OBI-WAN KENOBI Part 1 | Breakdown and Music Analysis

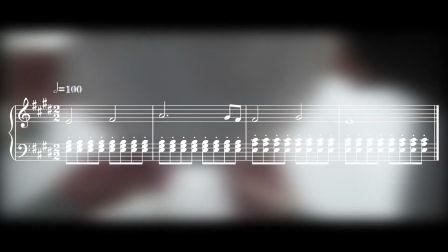473s
And the minimalism feeling, which actually reminded me a bit of Steve Reich's Music for 18 Musicians,
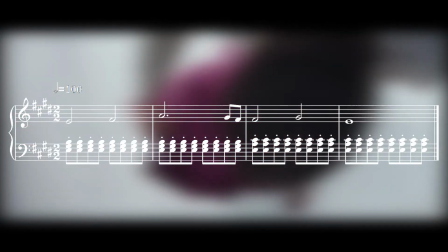479s
does a great job of reflecting the design aesthetic of the Alderaan interiors as well, which are also very minimalistic.
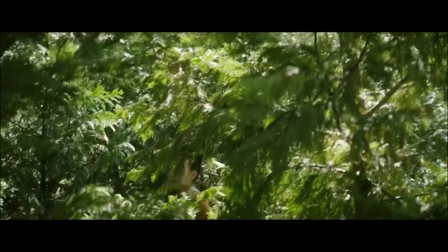489s
The music later as Leia runs off into the forest becomes extremely Disney in feeling,
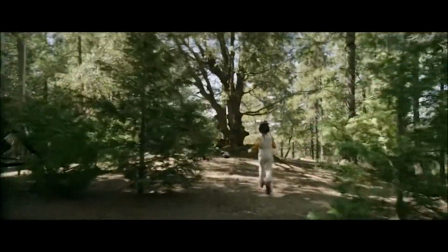495s
and I can't quite place the movie, but I think this sounds very familiar. Perhaps Lion King or one of the more recent films?
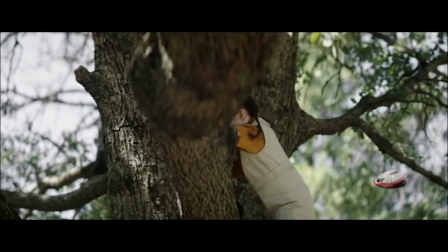502s
Let me know in the comments if you had a similar vibe here or if it reminded you of any movie.
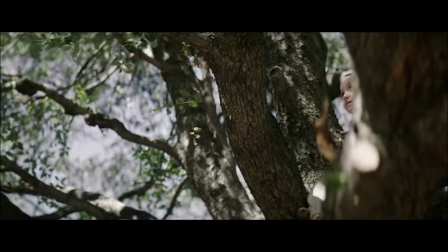507s
It works, but it also pulled me out of the Star Wars universe with its use of polychords.
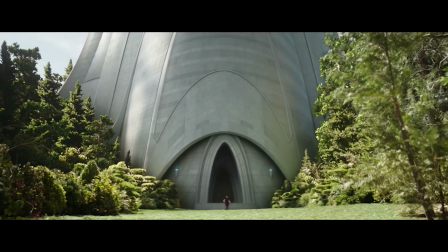514s
As Leia runs out again though, she's met by a bounty hunter, and to many of us,
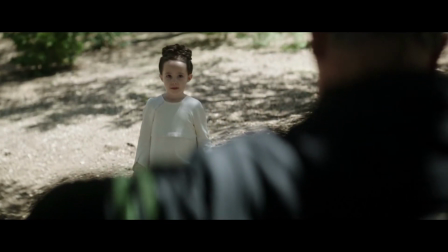519s
this is a surprisingly familiar face because in our own galaxy,
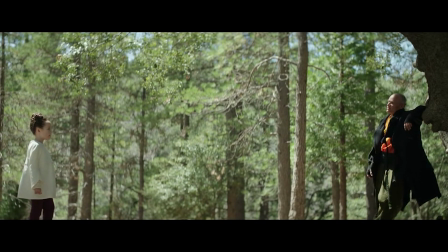523s
this is the face of Flea, the bassist for the Red Hot Chili Peppers.
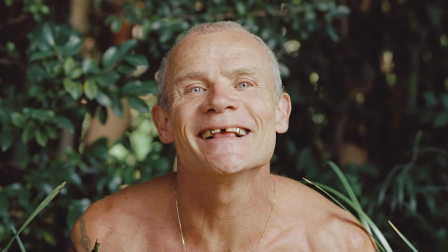529s
Interestingly, this is the second time just this year that we've gotten a famous bass player acting in a Star Wars show,
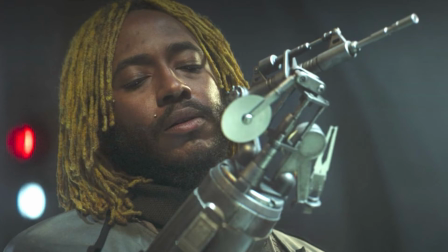536s
with the first time being the appearance of Thundercat as the cyborg surgeon in the book of Boba Fett.
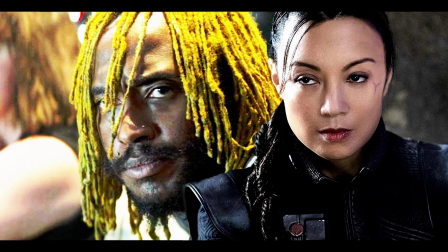542s
And while Thundercat's role was to help the protagonist, Boba Fett, and brings the female character Fennec Shand back,
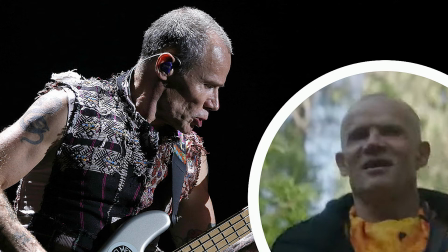549s
Flea's character serves the opposite role of taking the girl and helps the antagonist Reva.
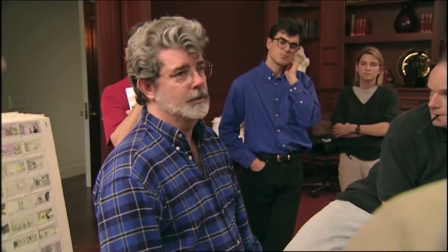555s
Again, it's like poetry, so if they rhyme.
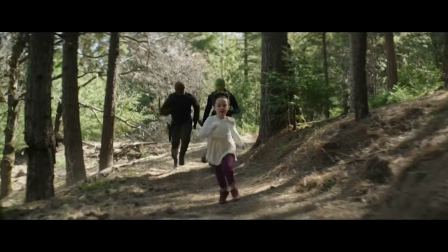557s
But Leia proves difficult to catch, or at least difficult for the two most uncoordinated bounty hunters in the entire galaxy.
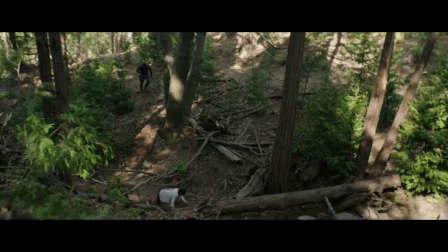565s
What is this? But during this chase, we again hear the effect of a hemiola.
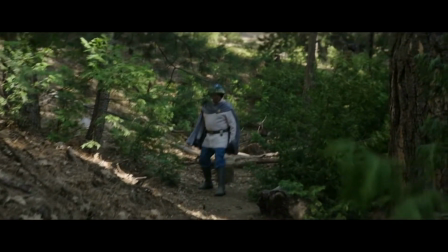572s
This time, far more subdued as the meter changes pulses between what's felt as a 6/8 and a 3/4 measure.
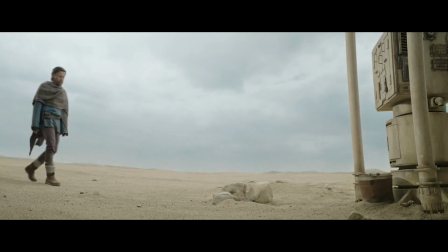580s
We then get more moments with Kenobi as he returns later to his home security system,
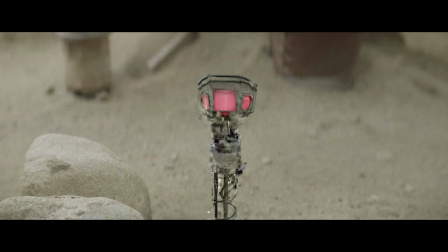586s
which appears to be an R2 unit submerged in the sand. Poor little guy.
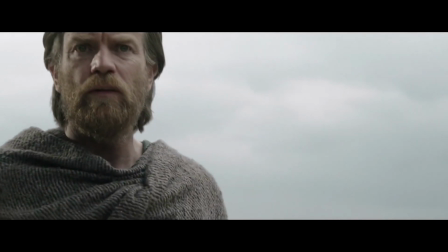591s
The music cue becomes mysterious and a bit dark, foreshadowing an unwanted intruder.
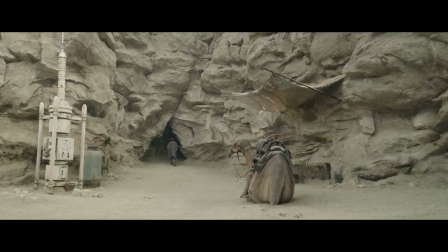598s
The descending minor second followed by the minor chord paired with this glissandi in the strings gives us a feel of unease,
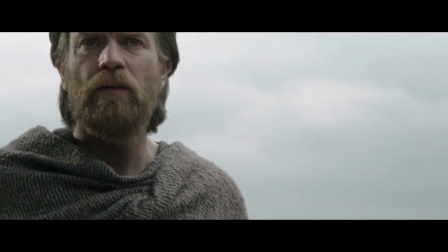607s
intrigue, and mystery.
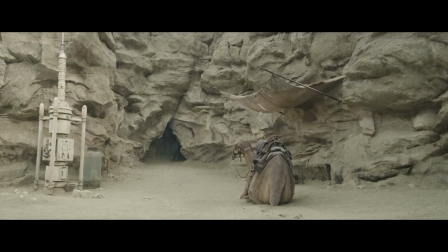609s
The suspense builds slightly until Bail Organa removes his hood and we end up on an unresolved cadence.
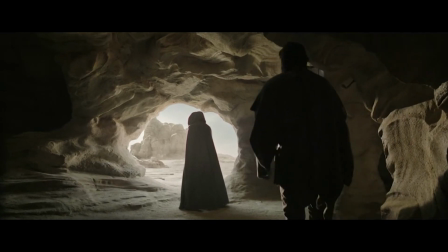616s
This allows the tension to dissipate while also still remaining in our subconscious because it's still an unwelcome guest after all.
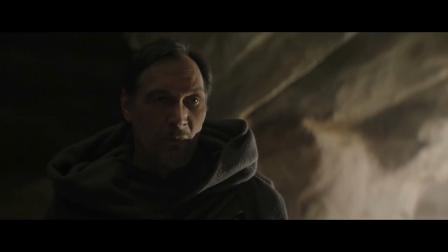625s
By the end of their meeting though, Bail has won Kenobi over, and while this is never stated in the scene,
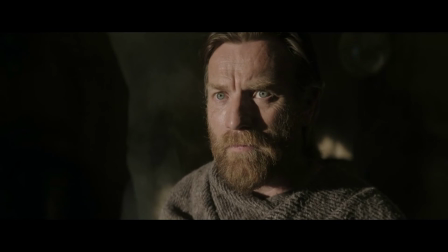632s
we can hear his theme return and build once more into a bigger, more heroic tone, especially as Bail says, "One last fight." This is immediately followed by a very Williams-esque build-up as the scene concludes,
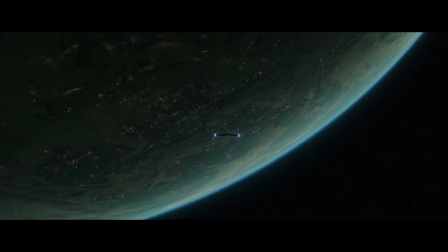647s
something that is, in many ways, uniquely special to Star Wars.
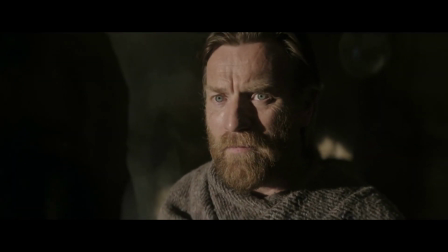652s
It's a great way to transition a scene while maintaining tension and energy in the storyline.
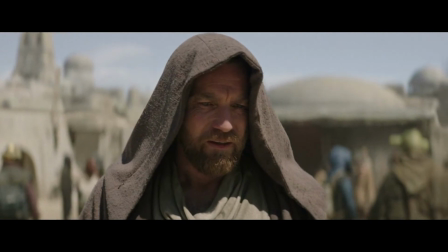658s
At the end of the episode, we see this decision by Kenobi come to fruition as he approaches the spaceport.
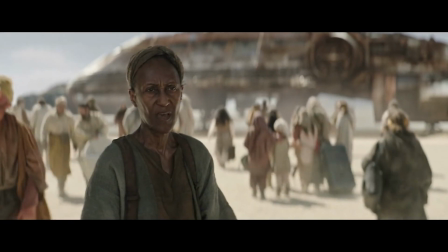665s
We hear another half cadence as we wait for his final decision to cross that threshold into danger.
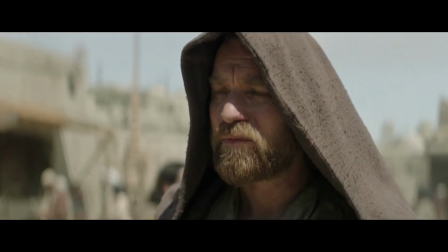672s
The strings hang on, maintaining the suspense.
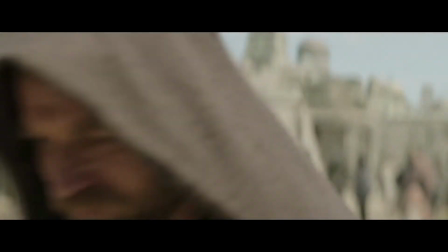675s
The music then builds once more, and we get the most powerful and heroic occurrence of Ben's theme yet,
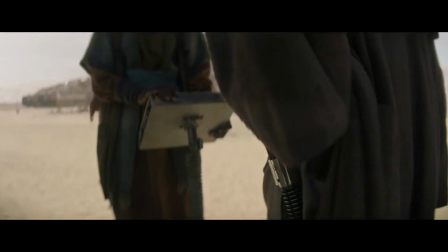681s
as he walks to the freighter and his destiny.
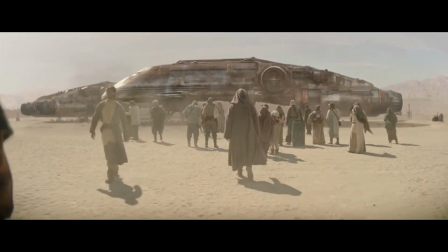685s
The music ends with yet another half-cadence build-up, and most people probably missed this,
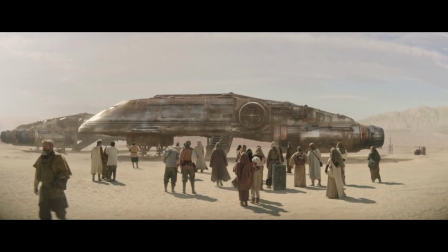691s
but this is exactly how every movie in the Skywalker saga ends as well,
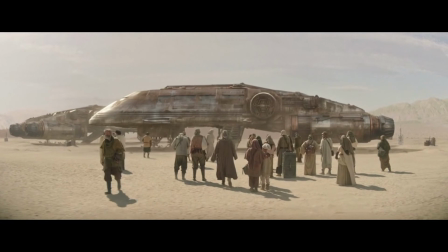697s
with this big build-up to a half-cadence and then immediately into the end credits. And while we don't get Luke's theme here, because that wouldn't entirely make sense, the nostalgic feeling is the same, and we hear Kenobi's theme play us out.
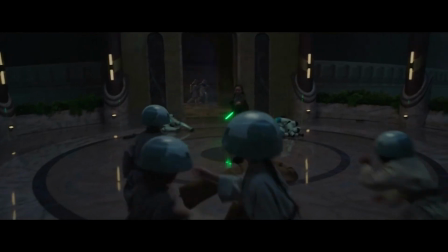713s
Overall, the music itself was just what I hoped and expected for.